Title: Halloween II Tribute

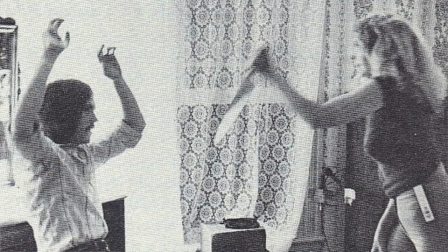247s
But during script meetings, some sort of crazy inspiration took hold of Carpenter and Hill,
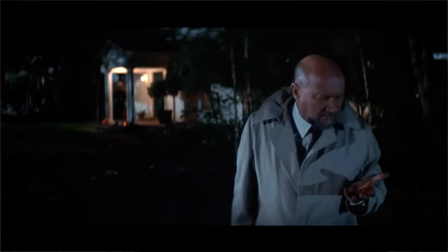252s
and they decided to make the film take place on the same exact night as the original.
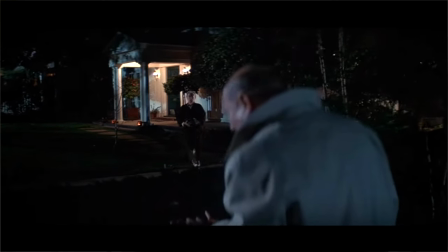257s
This gives the film an immediate urgency. When Dr. Loomis tells a Haddonfield resident, you don't know what death is, and the pumped up,
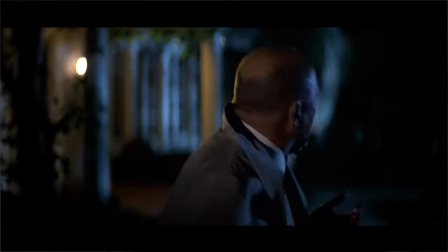264s
synth-heavier theme kicks in, it's one of the most thrilling moments ever in a movie. It lets you know this is going to be one hell of a night.
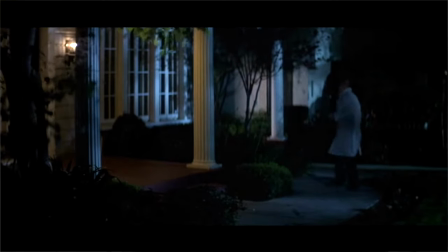272s
A Halloween party for the ages.
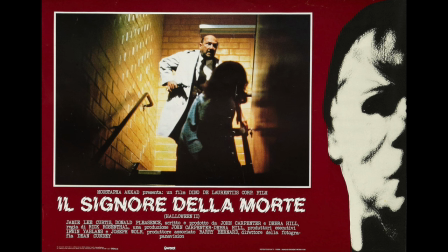278s
The synth score, which builds on the themes from the original, is one of the various reasons this film feels like a giallo,
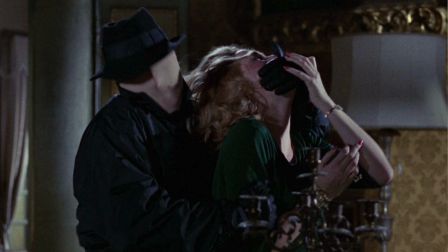285s
an Italian horror thriller genre to the uninitiated.
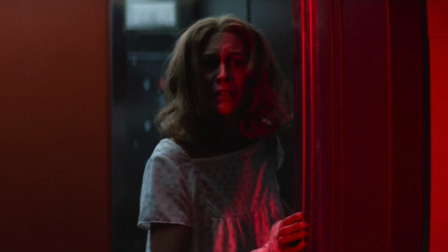288s
In many ways, the giallo influence is more explicit in Halloween II than in any of Carpenter's other films.
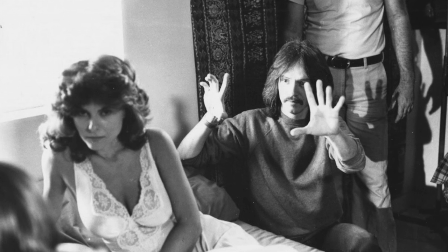295s
After making the original, and also one of my favorite films, The Fog, Carpenter was ascending to the peak of his craft.
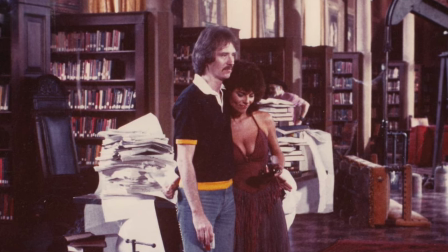302s
When they produced Halloween II, Carpenter and his team were between Escape from New York and The Thing.
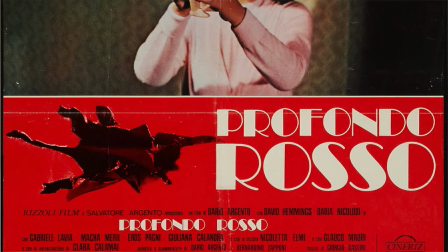307s
They were in the zone. They knew just how to incorporate the elements from their favorite movies.
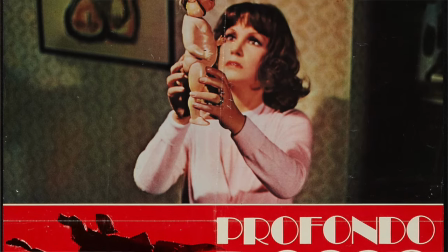312s
Dario Argento's Deep Red is one of the strongest influences on the film.
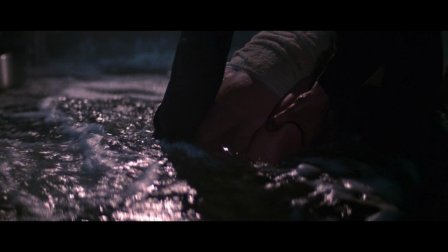317s
Halloween 2 even borrows the woman's face in scalding water death from that film. This is another thing that gets me.
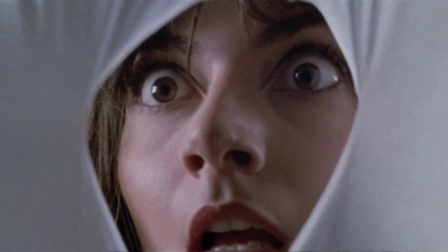324s
It's like if a film is Italian and filled with sex and gore, it's somehow considered more sophisticated than an American film with a lot of sex and gore.
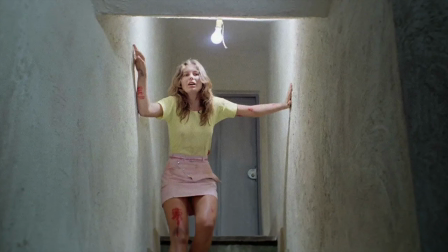333s
Those giallo films are just the sleazy B-movies of their country.
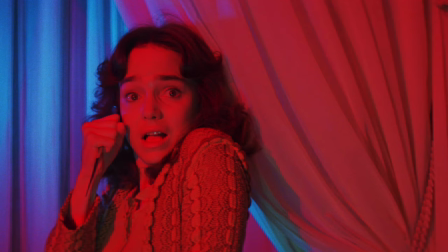337s
Yes, the films are imbued with enough style and artistry that they seem more sophisticated than, say, a Friday the 13th film.
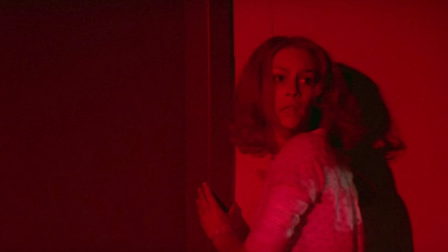345s
And maybe they are, but then so is Halloween 2, because it's cut from the same bloody cloth of a giallo.
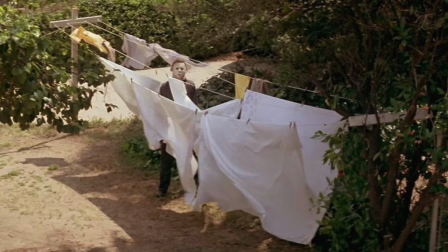352s
The first Halloween is about a guy in a mask killing babysitters. It's a great film, but not as groundbreaking as some people claim.
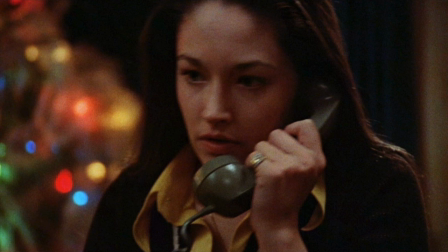359s
In many ways, it's just a streamlined Black Christmas with more memorable music and perhaps stronger characters.
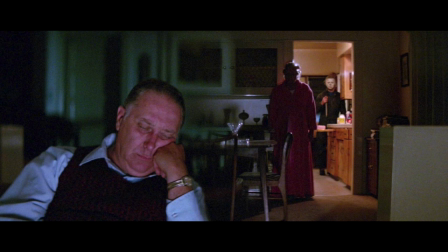365s
Halloween II, on the other hand, is a full-fledged American giallo.
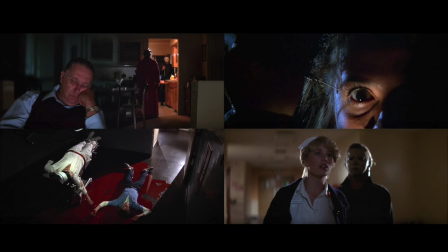370s
Its lush visuals, artful gore, Freudian themes, and bombastic soundtrack are all the elements you'd find in the best giallo.
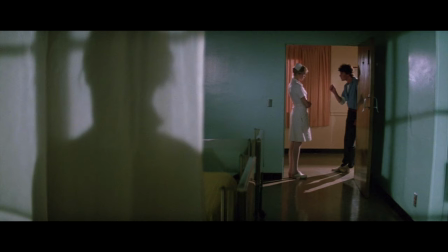378s
Dean Cundey especially outdoes himself in the movie. There are so many iconic shots in the film.
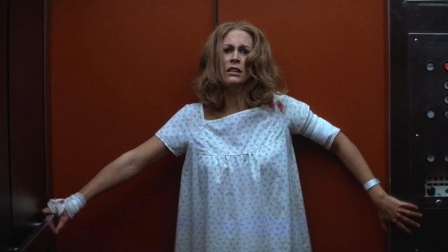383s
Laurie backed up against the elevator in her hospital gown. Michael Myers' eyes bleeding over the mask.
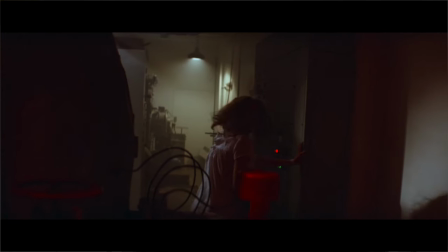390s
These images are forever burned to my brain. Visually, my favorite scene is when Laurie runs down into the hospital's basement.
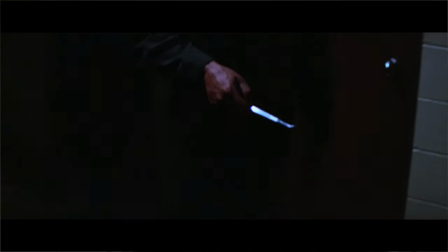397s
It's all bathed in a nightmarish red light. That's total Argento and Bava shit, and I love it.
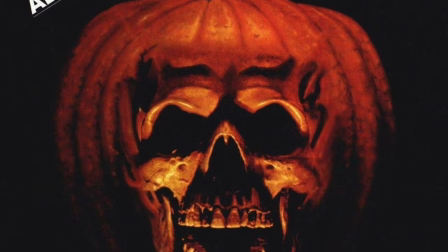404s
Even the marketing is iconic. You can't go to a horror film convention these days without seeing that skull in the pumpkin.
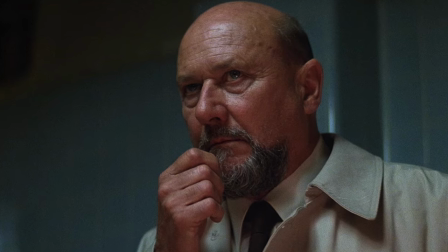411s
Everything from the writing, to the score, to the cinematography, to the acting,
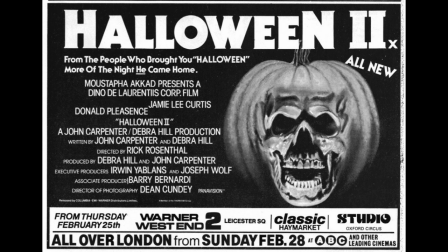416s
and to the marketing elevates this film above most early 1980s slasher films.
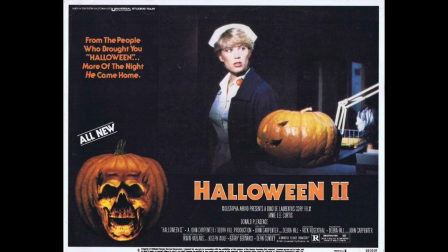421s
If this is a sleazy cash-in, then it's a grade A sleazy cash-in.
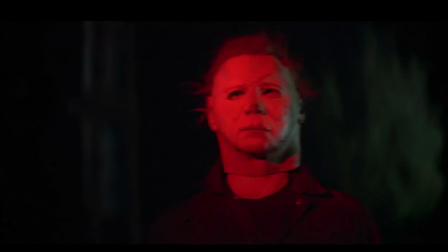426s
Just like the best giallo films, Halloween II engages the viewer through a dreamlike collision of image and sound.
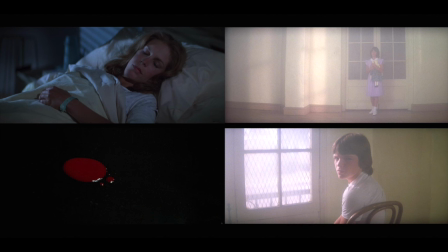433s
Even the soft lens flashback intercut with drips of blood is total giallo stuff.
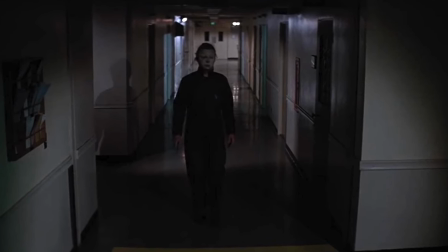439s
And not having the killer's identity be a mystery for most giallo films, Carpenter and Hill instead give us a surprise twist.
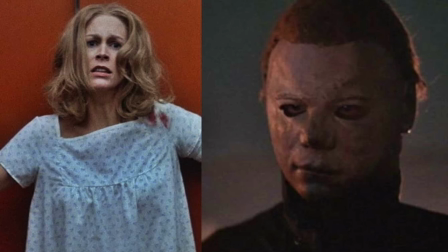449s
In my opinion, making Laurie Strode Michael Myers' sister was a great move, and it was a good explanation for why Michael is subconsciously drawn to Laurie.
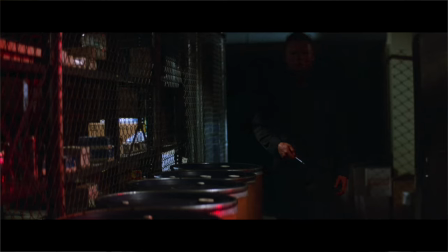458s
Not dissimilar to Luke Skywalker learning Darth Vader as his father, Michael and Laurie being siblings opens up the story.
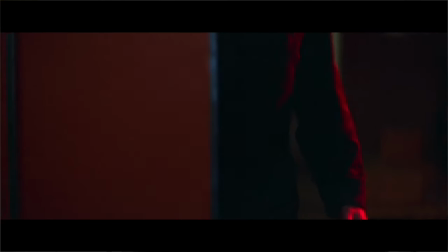466s
Some people argue it's less scary if they're siblings. They think randomness is scarier.
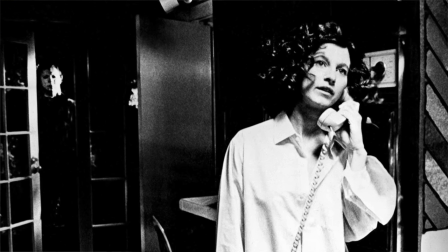471s
In the first film, Michael is just a crazy guy killing random babysitters, right?
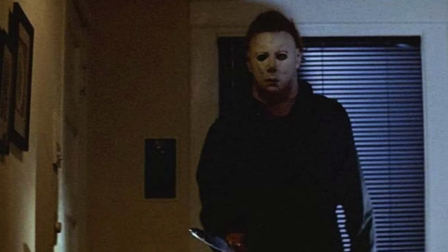477s
No. Not right. Michael Myers was not just a crazy guy killing random babysitters.
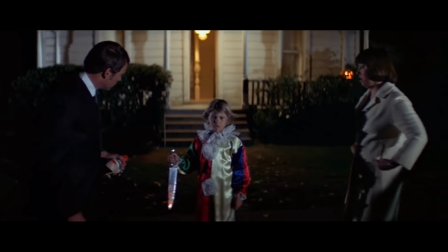482s
In the first film, Michael Myers is portrayed as evil incarnate who murdered his own sister and
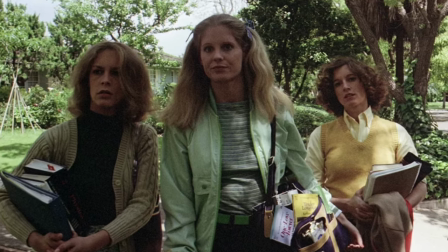488s
was now returning to his hometown to kill a bunch of teenage girls who reminded him of his sister.
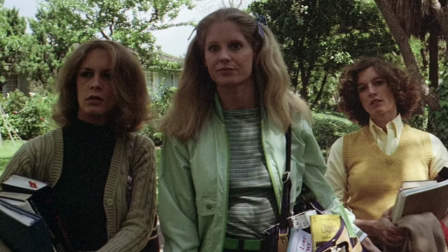495s
That's not so random.